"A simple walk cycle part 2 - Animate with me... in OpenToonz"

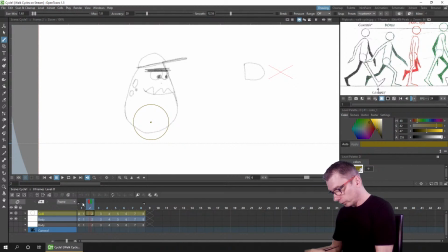493s
So if we turn on the onion skin
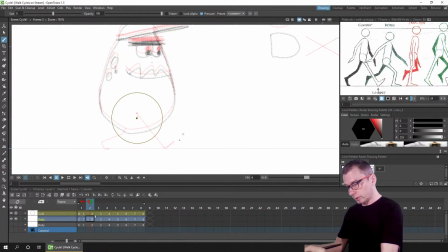498s
on the character drawing, you can see where his foot touched the floor, and then the next position is his knee bent and the foot on the floor, but the heel needs to remain in the same place. Now because he's walking on the spot, you have to imagine that the character is on a treadmill,
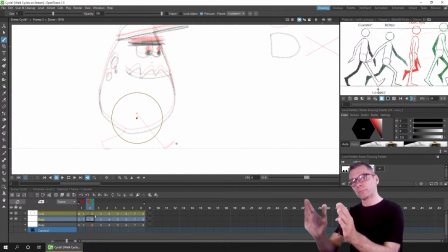517s
so the floor is constantly moving underneath him. So if you try and draw him with his foot just there and then draw the knee off like that, the foot will sort of stop.
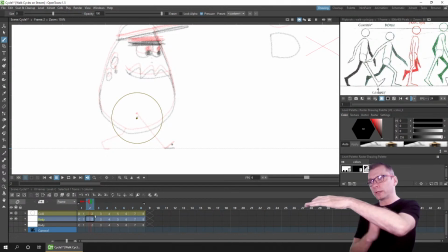530s
If you imagine the background coming behind him, will sort of stop in the wrong place and then suddenly move.
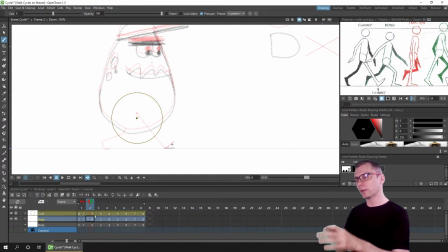537s
It's one of those things I explained earlier, that if you draw your character walking across the screen, you can have the feet planted and staying in the right position as he steps away. In this situation, what you need to do is have the foot move a little bit to the left because the floor's moving.
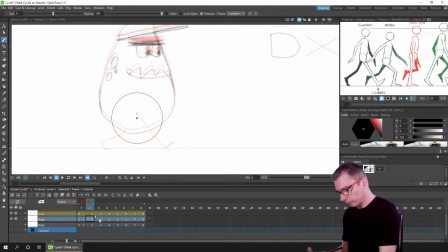554s
How much to the left? Well, the way I work on this is if you go to the 3rd drawing, which is the passing position, this has the foot in the middle
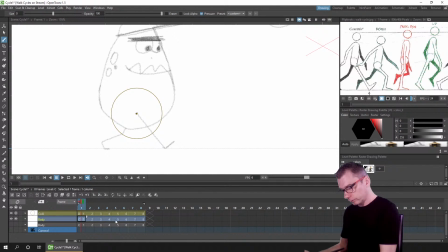569s
of drawing number 1 position and drawing number 5, which is the next contact position. And this will ensure that the foot travels the same distance each time. And you'll see exactly what I mean after I've finished it. So it'll make sense in a second. So let's go to number 3 and we'll draw the passing position.
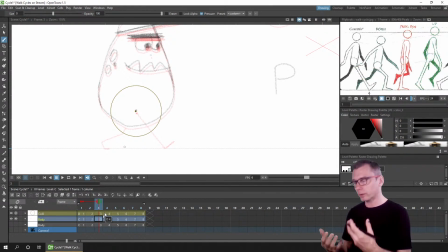588s
I'll turn on the onion skin for number 1 just to give us an idea so we can see the scale of the feet, try and keep things the same size. And for the passing position, the foot is right foot here should be exactly at the bottom.
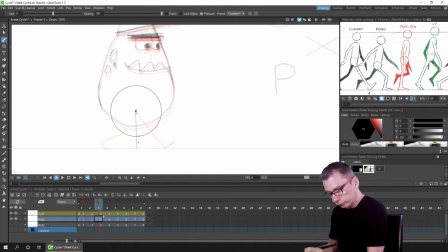604s
So bring the leg down of where it's joined and then draw it roughly the same length. And now we've got position 1 and position 3. You can draw drawing number 2 directly between those two.
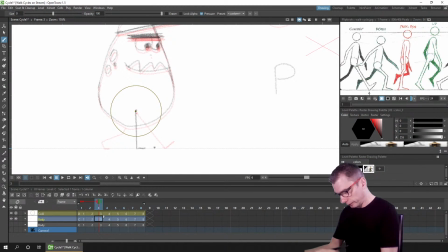624s
And I'll show you that in a second. So that's the down foot. We've got the passing position, so let's have the left leg here coming from just behind. And as we've got the position for where the kneecap will be on this circle,
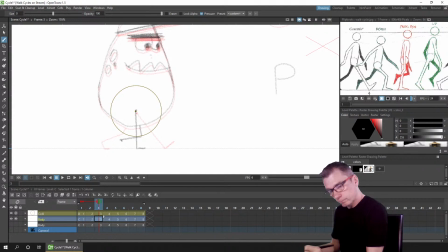639s
we can then draw that with the foot trailing a little behind. So now we can do drawing number 2. So I've turned on onion skin between drawings 1 and 3 that we've already drawn.
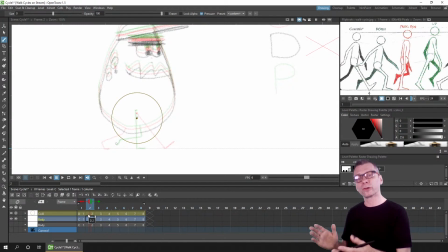654s
And this is where it's sometimes useful to turn off the drawing lines for one of the legs. And if we use Toonz raster or vector, we can hide that colour if we wanted to. But we can see fairly clearly what we're doing here. So the first drawing is the contact position here.
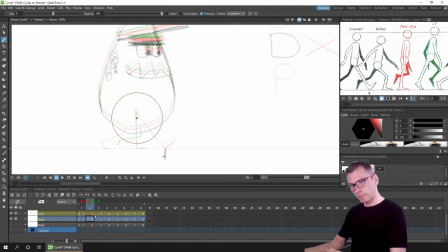673s
So that is at this point you're touching the floor. The third drawing, the heel is here. So for this drawing, you want the heel to be in the middle, and that means the foot will be moving at the same pace for each drawing.
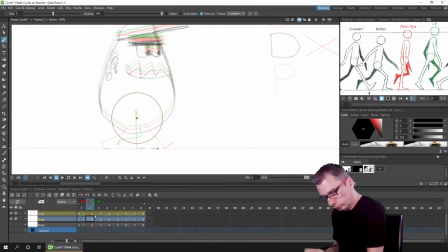690s
So if I undo that, and then I can draw my foot just there, and this is the down position. So we know where the knee is because the circle's there, and let's draw
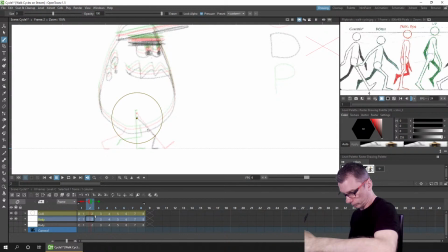that line here. So to have the top part and bottom part of the leg roughly the same size, the knee has to come forward as he comes down.
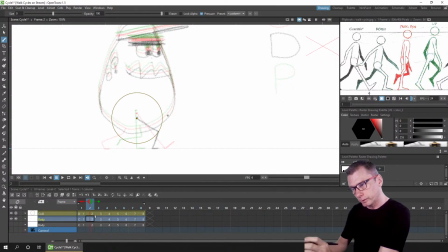729s
And then the rear leg on the down position is in between touching the floor as it was on drawing 1 and being in the air.